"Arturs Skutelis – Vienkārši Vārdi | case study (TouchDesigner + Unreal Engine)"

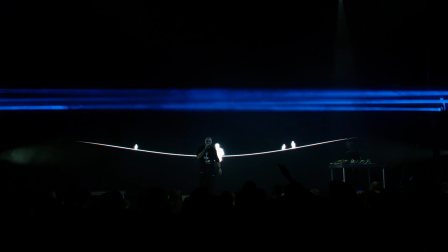The goal was to create more conceptual and iconic imagery here, instead of going for eye candy or interactive tricks, to set this chapter apart and reflect the cerebral nature of it.
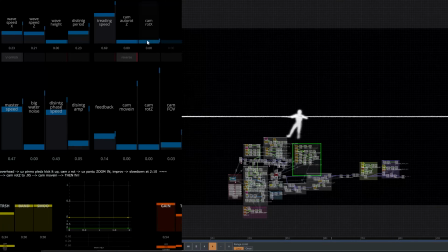It was especially fun building and then controlling these live 3D scenes
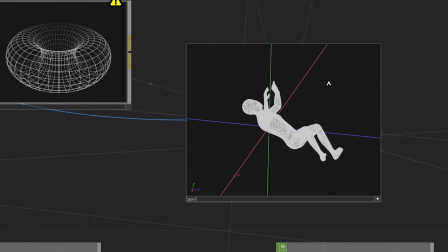by combining looping 3D animated models with generative TouchDesigner stuff, all rendering in real time, of course.
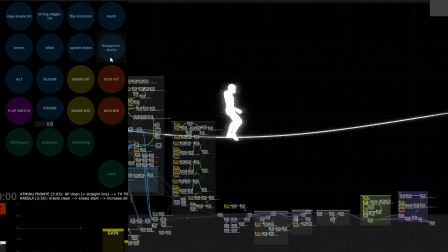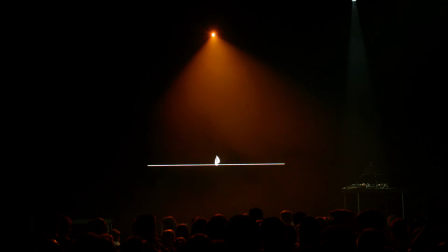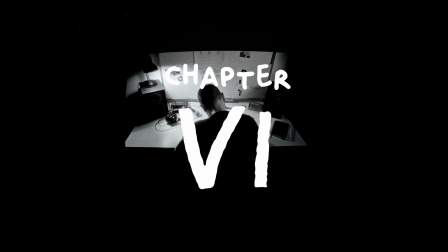For the sixth and final chapter, called Homecoming,
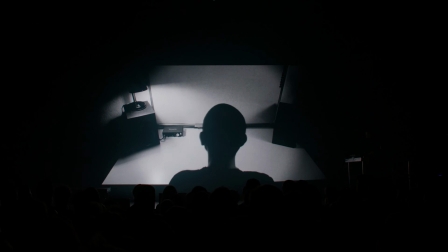we created a payoff to these black and white mood-setting intros that had opened each of the previous chapters, to bring the whole show together.
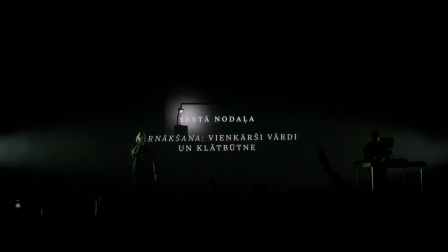After this final one, we stayed in the room of the intro and developed it into like a theatrical backdrop that would continue for the rest of the chapter.
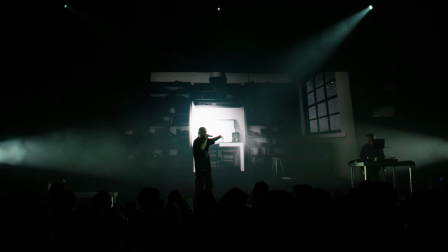To do that,
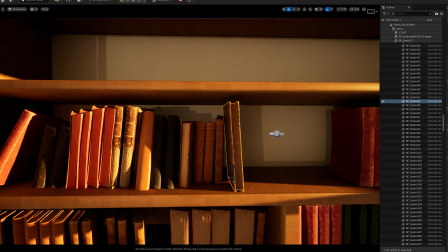I created a virtual copy of the intro scene in Unreal Engine and built a controllable room around it that would be our playground for this chapter's visuals.
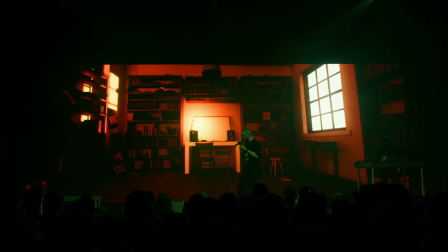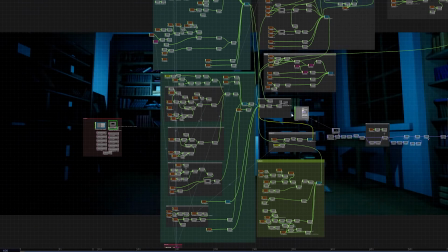This whole chapter was done by using TouchDesigner as a backend to drive various parameters in Unreal Engine via blueprints,
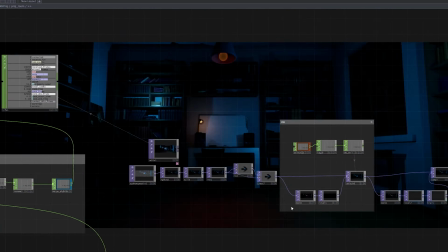and then Unreal Engine rendering its pretty imagery in real time and sending its feed back to TouchDesigner for any kind of final post effects.
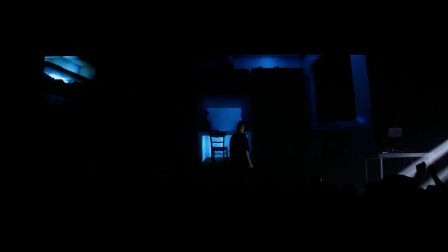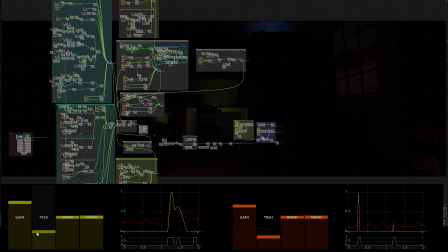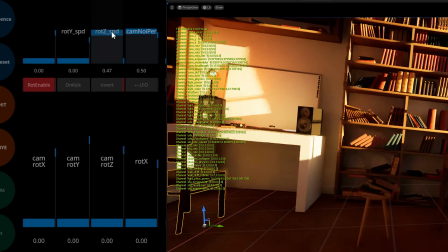We also added real-time physics simulations in the mix, combining them with audio reactivity to build a pretty drop.
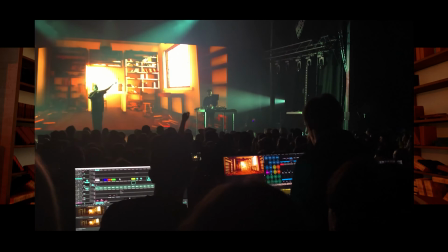Un zinu to, ka iešu tālu priekšā mirgos teikt, šī mūzika ir kaut kas vairāk, jo man ir ko teikt.
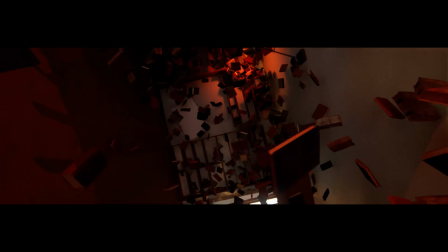This is about 1,000 books simulating in real time, on top of TouchDesigner running in background, all on one PC, which is pretty crazy.
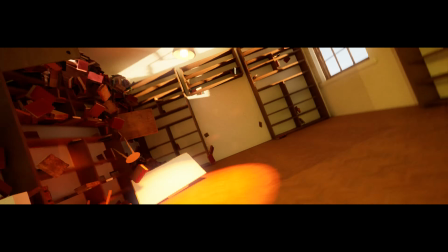We could have perhaps pre-rendered some of this, but running it all live added an extra level of uniqueness and immediacy to the visuals.
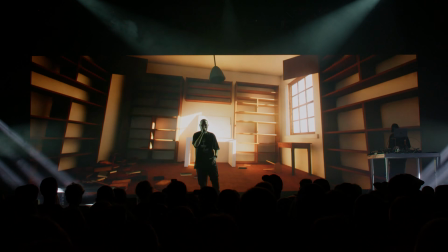There was no way to undo messing up the room if something didn't go to plan. Things would fall where they would fall, which is very much in the spirit of the show.